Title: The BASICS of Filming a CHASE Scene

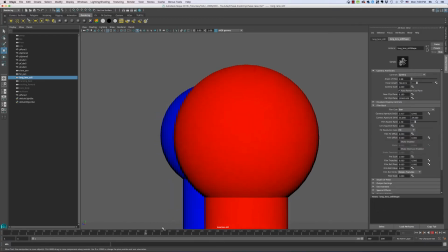[3:57]
So you can get the two guys or whoever is chasing the other person in frame at the same time, and they look like they're running but not going anywhere, which is great for getting a shot of their expression,
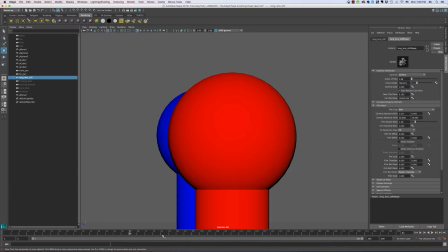[4:14]
seeing what they're looking like, seeing the action and the emotion of the chase.
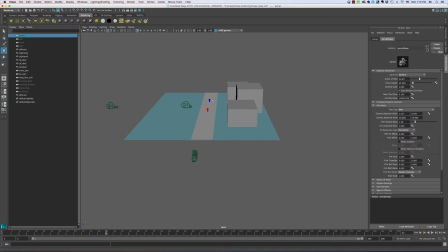[4:23]
Well, they're the main ways that you can capture a chase scene on sticks, which for a long time was the only way you could do it. The next one we're going to look at is the tracking cameras, which is a whole different class of cameras.
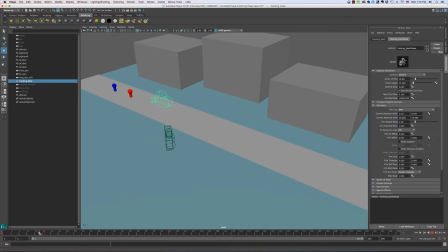[4:34]
And you're going to see this one that's green now is going to be in front of the guy, the red guy, and pull backwards with him as he runs.
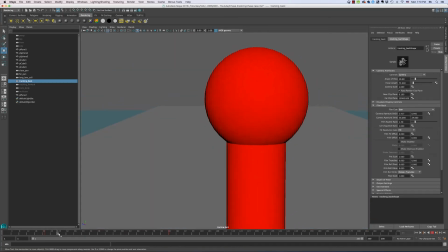[4:42]
So let's see what that looks like in camera. So the guy's running, we're moving with him, and then he passes the camera.
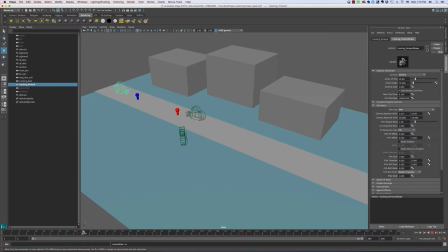[4:53]
So you probably guess the next one is exactly the opposite shot, where we're following this time the blue man from behind.
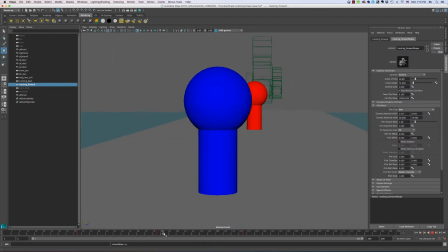[5:01]
This one's a little bit more off to the side. So we see the distance between them, we get motion, we get action. So this would be on a Steadicam, or it could be handheld if you're feeling adventurous and want to get all Paul Greengrass with it.
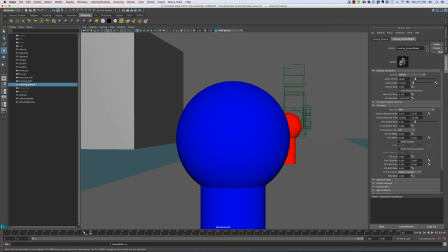[5:17]
Or it could be on a gimbal, which would let you move a lot faster, and is probably how most independent filmmakers are going to make this.
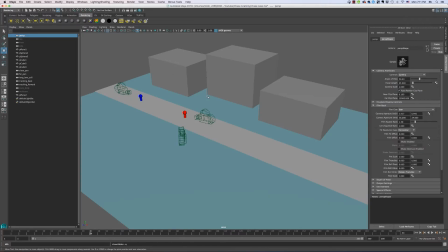[5:27]
The last way of using a moving camera, moving building block of the chase scene, is the track dolly. So this is going to move alongside the action.
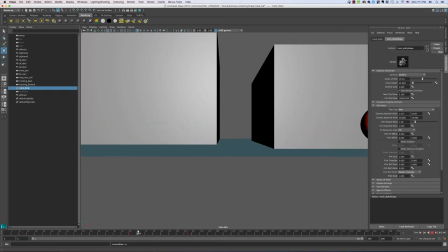[5:41]
And the way that you see this done in a lot of movies is in a car.
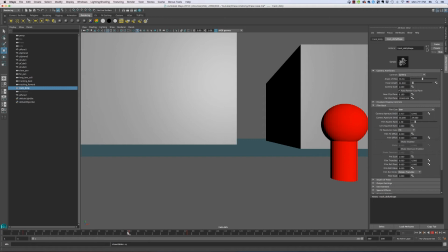[5:48]
So cameraman sticks his camera out the window, they drive with the guys running, and you get this nice dolly shot.
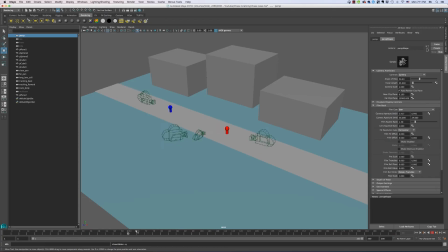[6:00]
They're really the only ways you can shoot the basic building blocks of shooting a chase scene. Where you get creative is by combining those two.
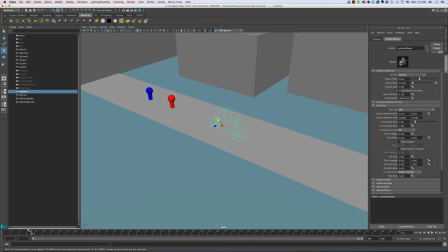[6:13]
So you see this camera here, it's going to start tracking backwards with the lead guy. He's going to catch up to it. It's going to pan with him, and then it's going to follow behind him.
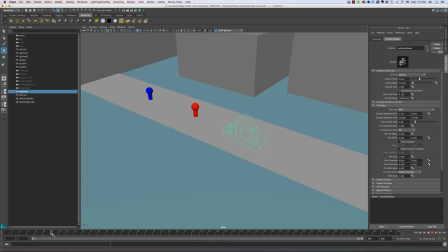[6:28]
And this is a really common move. It's probably the most common of the compound movements. Like any of these camera movements you can put together, but this is the one that usually ends up in chase scenes, for the very reason that very few people can run backwards as fast as someone can run forwards.
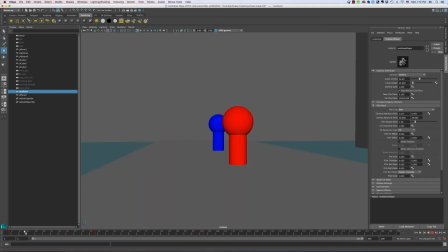[6:46]
So what you do is you get the cameraman backing back.
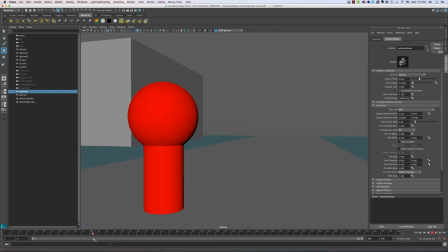[6:50]
As the runner catches up with him, he pans with him, and then he runs behind him, and as the runner kind of leaves him behind.
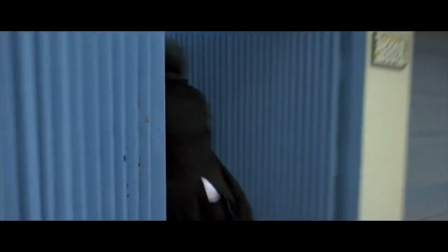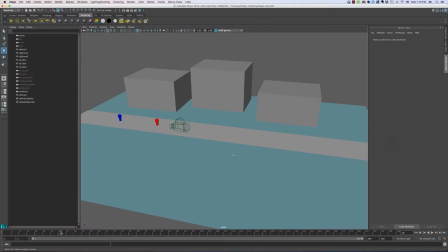[7:05]
They're amazing ways to create capture the movement of a chase scene, but that alone does not make a great chase scene. You can see all these that I've illustrated here are on a perfectly linear line.
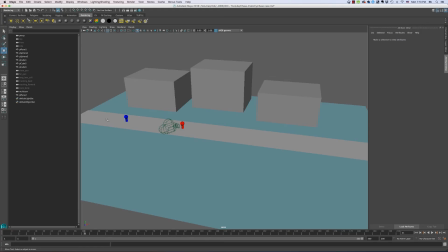[7:22]
That's not a very exciting trajectory for a chase scene. What you want is people going down alleyways, up stairways, changing levels, dropping down things. You want that dimensionality into your chase scene so that you can get all these kind of cool,
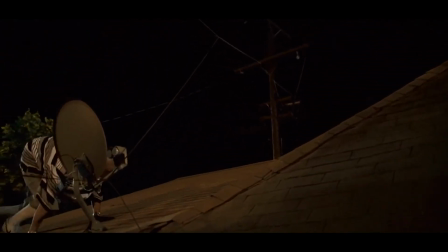[7:39]
interesting effects where these same moves,
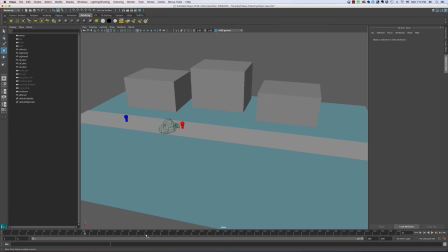[7:43]
like a pan then becomes a follow because the runner comes towards camera and then turns and goes off in a different direction.
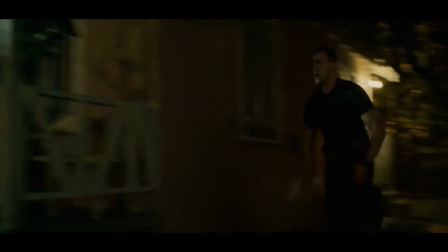[7:51]
You want to get a good chase scene,
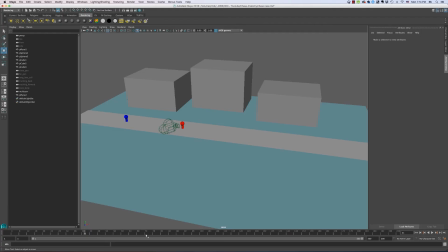[7:54]
you want to constantly have the environment create problems for the runner and the follower, but then also for them to create problems for each other.
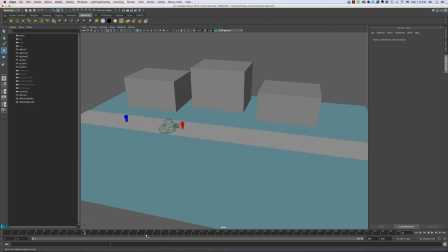[8:04]
There's a great, in the Point Break scene, there's a great scene where Reagan, or Patrick Swayze playing Bodhi,
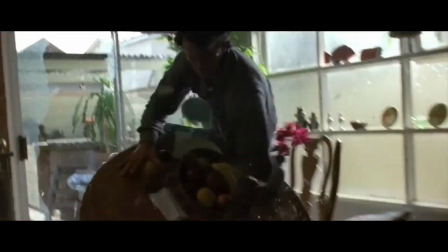[8:12]
locks the door to kind of keep 𝙁out, and 𝙁 doesn't skip a beat and smashes the window with a flower pot,
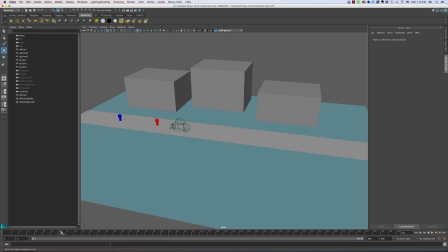[8:21]
which goes to show it's like a conversation between the runner and the pursued. It's like them challenging and overcoming one another. Then it's the same.
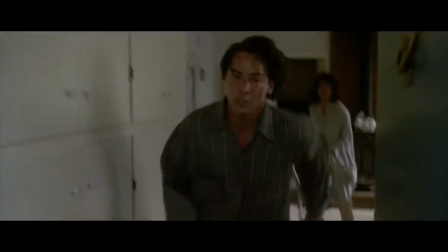[8:32]
It's right after that Bodhi throws a pit bull at Johnny Utah,
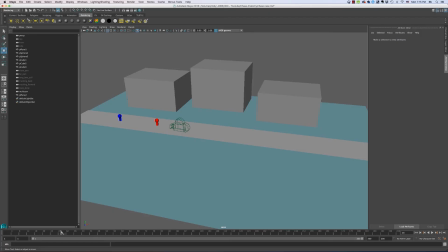[8:37]
and without missing a beat, he drop kicks the dog in a pretty mean-hearted scene, but it's really showing that that's how bad Johnny Utah wants to capture the bank robbers. He's gonna drop kick a pooch to get to him.
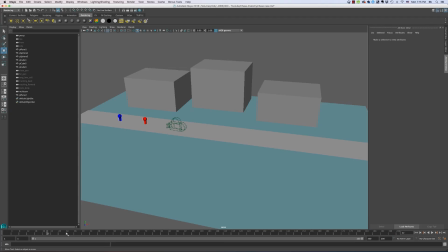[8:56]
And so the chase, more than just being motion and action, reveals things about our characters, reveals the choices they make. It lets them try and outsmart one another, especially the person who's being pursued.
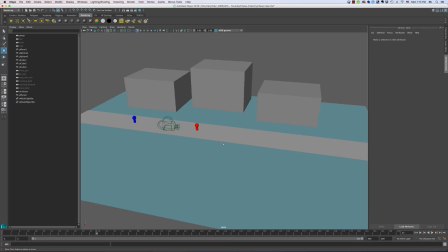[9:10]
They're really setting the problems. They're setting how fast they can run, what obstacles they're prepared to go over. Each time they take a turn or jump over a fence, they're betting that the person behind them will have a harder time with that than they would.
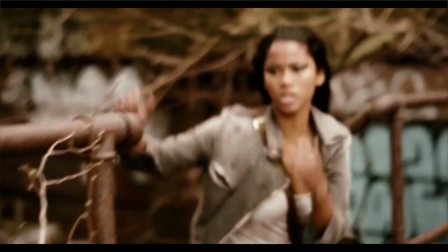[9:24]
So it's sort of like a test. It's two people testing one another. And then each chase scene has to end with the guy catching or the guy getting away.
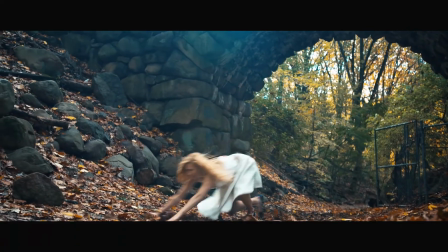[9:32]
Think about all these things. The camera movements themselves aren't that complicated in most chase scenes.
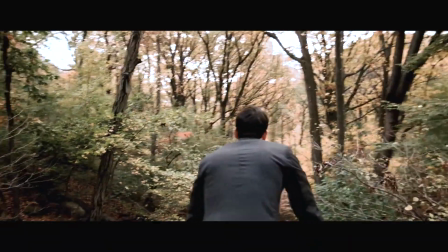[9:38]
It really is how you've set up the drama between the two characters, how you've set up the stakes,
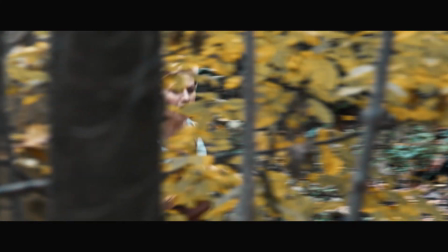[9:48]
what each one is willing to go to either escape or to capture that person.
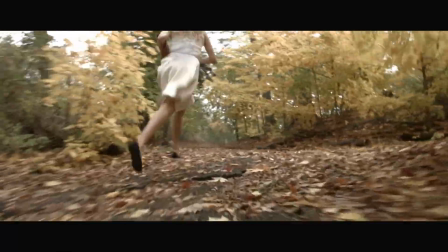[9:53]
So in a sense, a chase scene becomes just like another scene. It's there to not just advance plot, but to reveal character. So that was my chase scene 101 exploration. I'll hopefully do a little bit more of a previs, go out and shoot real people running places, and you get a better idea of what I mean by combining these. But this was part 1. Hope you enjoyed it. Leave your questions in the comments. Thanks for watching. I will see you next time. Oh, can I just say that I'm really proud of how I lit this.
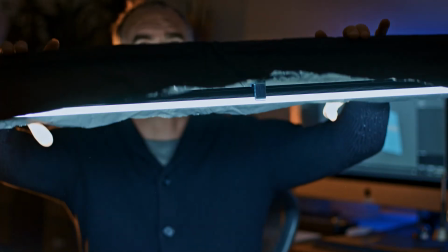[10:23]
It is a quasar tube on a light stand with just a little folded piece of
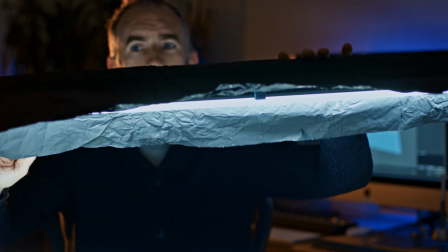[10:31]
black wrap that sits along the length of it, kind of flags it off and creates a little hat. So it illuminates me, but not the wall behind me. I was just kind of proud of that.